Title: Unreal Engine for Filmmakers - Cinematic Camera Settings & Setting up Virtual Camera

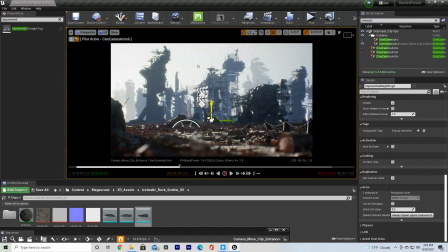489s
And immediately you can see what that's doing is, as a DP, what you always want to do is add as much depth to your scene as possible. Okay. One way to do that is by using a certain type of lens, which we already talked about. Another way to do that is by adding atmosphere, particles,
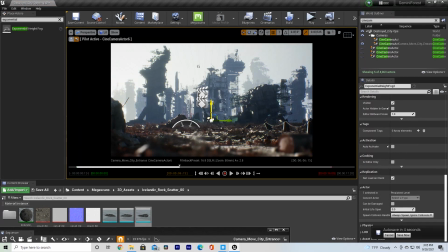506s
and other elements in the air to your scene that are going to give the audience details as to where things are located in your scene in terms of the depth. So now you can see this building looks dark, this building looks brighter, and as we go back,
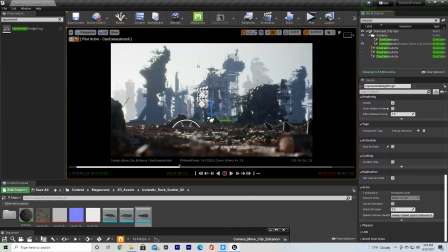521s
the buildings look more and more in the distance because you can see there's more fog in front of them. So that's just a really simple way, and we can go into our exponential height fog.
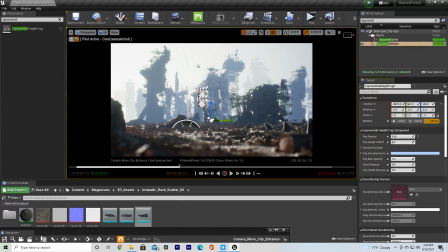532s
We can increase our fog density a little bit, which I like to do. Maybe we'll go up to 0.1, see what that does.
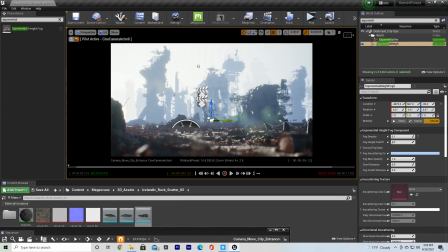538s
So that looks really nice. You know, we can change the height fall off. So if you don't want it to be all the way up into the sky, so if you want to see some of the sky, you can bring this up. You can always bring the max opacity down if you want to see more of your background.
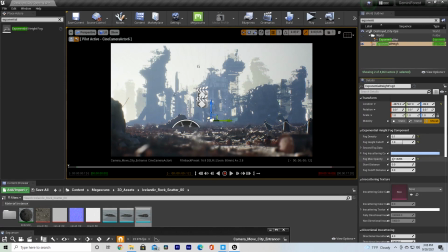552s
That's just going to basically control how much of these buildings that we see. I'm going to leave it at 1.
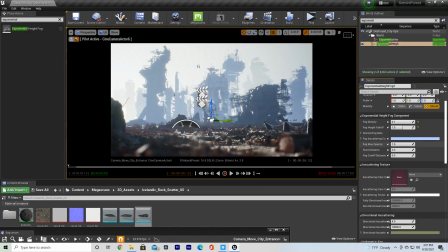559s
And the start distance, you can change this so that it starts farther away. So you can, but I like to keep that at 0 usually, because that just gives us a little bit of detail as to the distances of the objects in our scene.
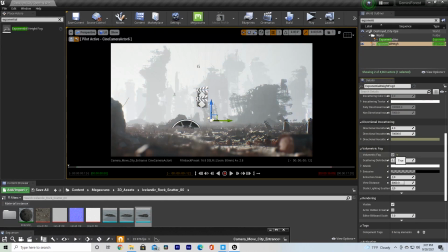572s
And now we can go and we're going to check volumetric fog. So we can change this extinction scale.
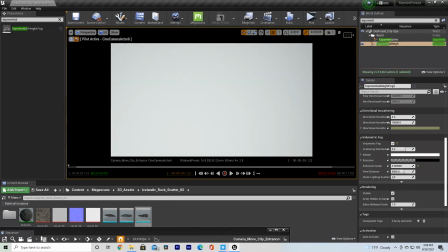578s
So if we come over to somewhere like here,
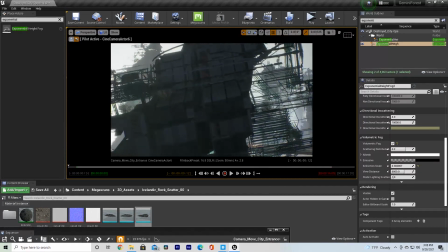581s
where our sun is being obscured by an object, we can see that we get these nice light rays.
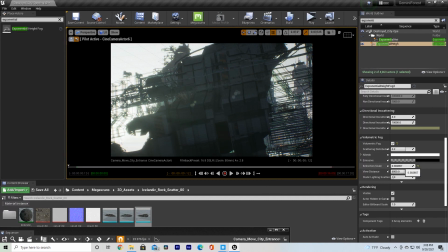589s
And if we turn up the extinction scale, those rays will become more and more obvious, as you can see.
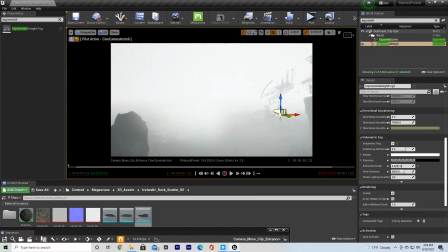596s
This only really works when you're looking directly at the sun, the light rays, so the God rays.
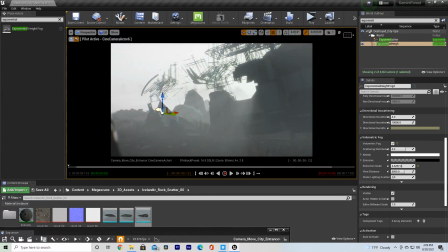602s
That's basically what that does.
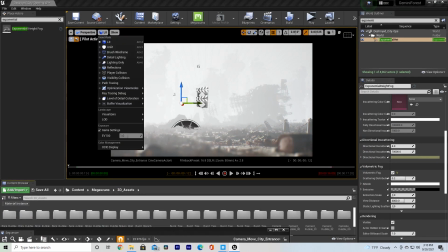603s
Now, the problem with this is that if we go into our path tracing, we no longer have any fog.
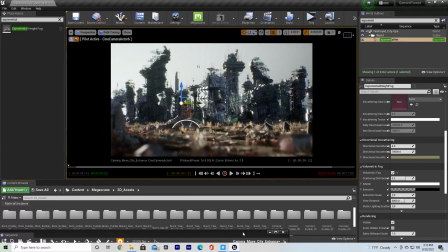611s
And I went over this in a tutorial recently, how you can add fog that works with path tracing.
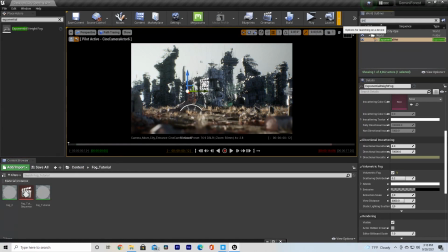619s
I'm not really going to show you guys how to actually do that. So in this case, the God rays aren't going to work.
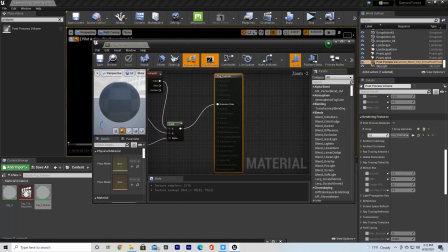625s
What we can do is go in here and we can adjust these parameters. And now we have some really nice thick fog.
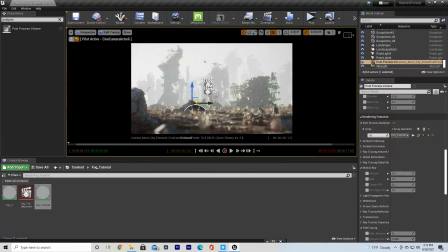632s
And you can see we're pretty much back to where we started and we're in path tracing. So obviously path tracing is another great technique that I like to use for getting more cinematic renders, because you can see we're getting these beautiful specular highlights. Our lighting is so much more realistic. We're getting bounced lighting.
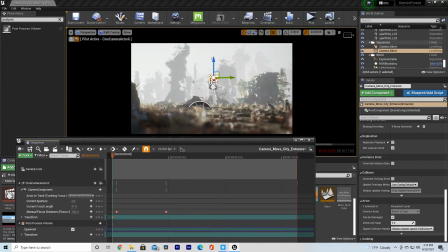649s
Another big thing here is we talked about motion blur already, but in terms of getting a cinematic look,
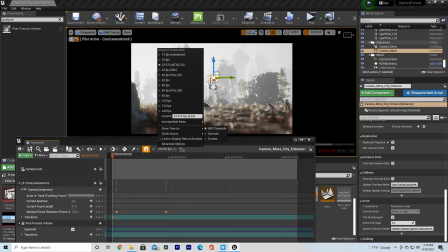656s
what we want to do is set this to 23.976 frames per second. A lot of game developers make the mistake of rendering at 60 FPS, 100 FPS, 120 FPS. That's not really helpful unless you're doing slow motion.
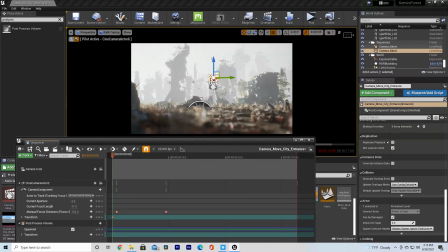668s
You want your shutter angle at 180 degrees when you're shooting at 23.976 frames per second. If you shoot something or render something at a higher frame rate from Unreal Engine, when you play it back, it's not going to have any motion blur.
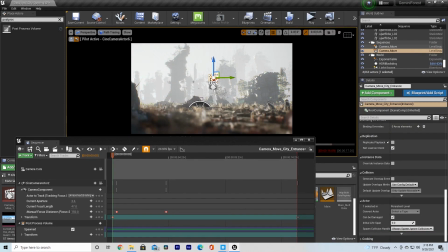683s
For gaming, that's generally a good thing. You know, people don't really like motion blur when they're trying to game. In terms of cinematics, that is not a good idea, because your shot is going to essentially look like a video game cutscene or even just straight out of a video game.
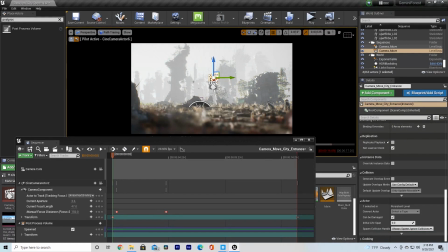699s
And that's not what you want. You want it to look like a movie. And films are shot at 24 frames per second. You're getting a certain amount of motion blur when you're shooting at 24 frames per second at a 180 degree shutter angle. And if you increase the frame rate, your footage is going to look really, really smooth, and it's not going to have that nice motion blur.
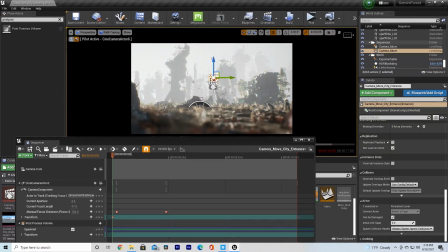719s
Just keep that in mind. You're always going to want to render at 24 frames per second. Now, I want to go over one more thing real quick, and that's composition.
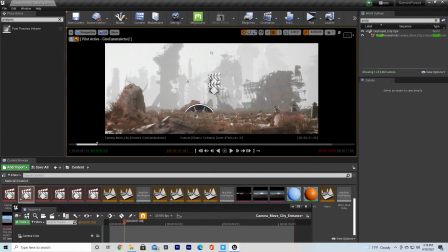726s
We have these foreground elements, this thing, we got rubble here, we got plants and stuff,
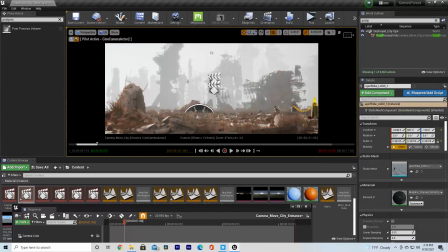732s
and then we also have this object here, which is like it's going back into our scene.
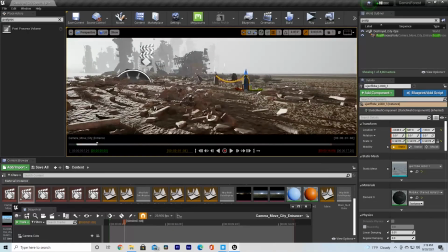741s
And the reason for that is things like this add a lot of depth to your shot.
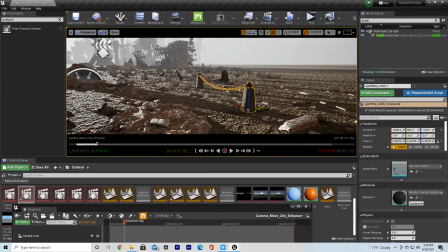745s
Shooting along a wall or something that gives us these leading lines, which is what these are, back into our scene gives us information about where things are in our scene, and it also shows the depth of our scene.
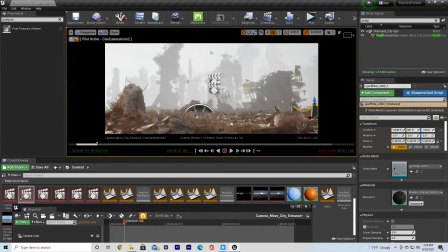757s
So if you go back to our camera here, we see this is right along the side and it's going back into our scene. That's just showing us how far each thing is in relation to where we are. So things like that, shooting along walls, shooting along objects that lead back into your scene is a great way to show a little more depth, and it's a good compositional tool.
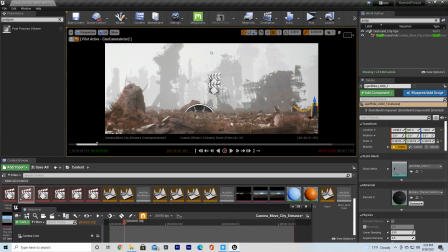774s
So the next thing is we have our foreground element. We have something leading into our background. We have our midground element right here. Okay. Now let me show you guys what that does if I just get rid of this.
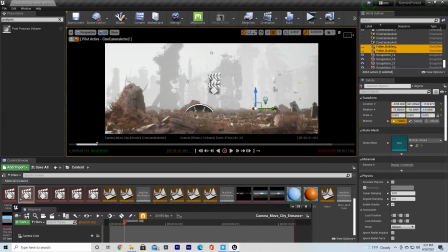785s
Look how flat this scene looks in comparison, you know, because we have our foreground elements and then we just have our background. You know, this is our far background in the distance. Now, if I turn this on, suddenly our scene is much more interesting.
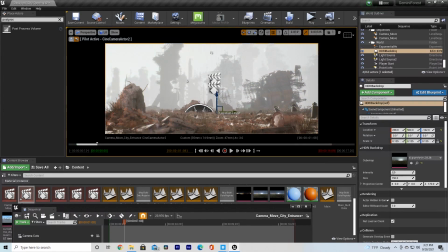801s
This gives us a lot more depth information about our scene, and it also gives us something to kind of focus on, like another focal point of our image. Now, it gives us a lot more visual interest. We're also kind of mixing things up because we have these lines going up, and now we have this line going across here.
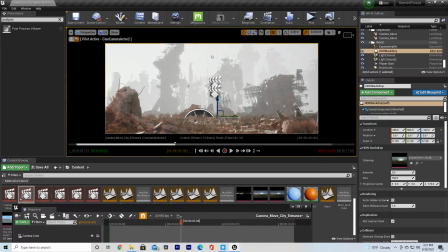816s
You see how this building is contrasting the direction of these buildings. If you're able to add a mid-ground element, that's really going to help you. And now, obviously, we have a very detailed background. You want to have enough detail where people can look at it and be like, okay, this is real.
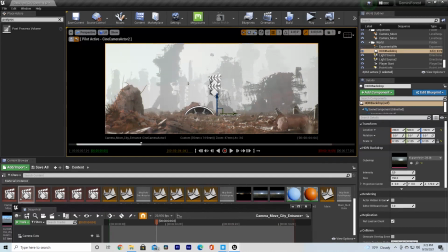832s
So that mostly wraps up what I have to talk to you guys about today. So those are just some quick tips and tricks to get more cinematic images coming out of Unreal Engine. Go check out the path tracing tutorial that I did, as well as the tutorial I did on how to use fog with path tracing.
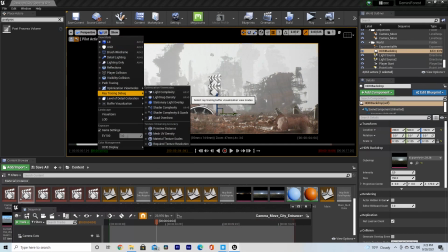847s
It's a really powerful tool, and it's something that's really nice coming out of Unreal Engine 4.27.
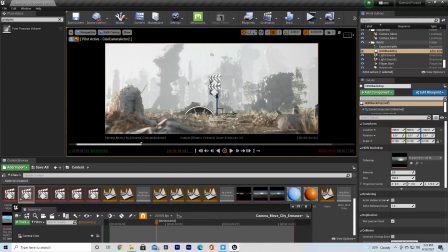853s
You can just see right there, I changed it, and it gives you so much more realistic results. So don't forget to check that out. I'm working on a lot of new content for you guys, trying to come out with filmmaking and Unreal Engine course.
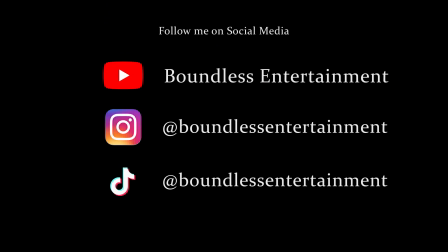865s
So if that is interesting to you guys, make sure you subscribe. Once again, don't forget to like this video, comment any future videos that you'd like me to do, and also subscribe to the channel.
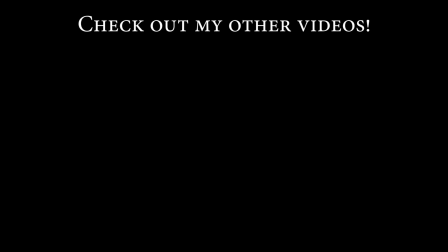874s
It really helps me out. Thank you guys for watching, and have a good one.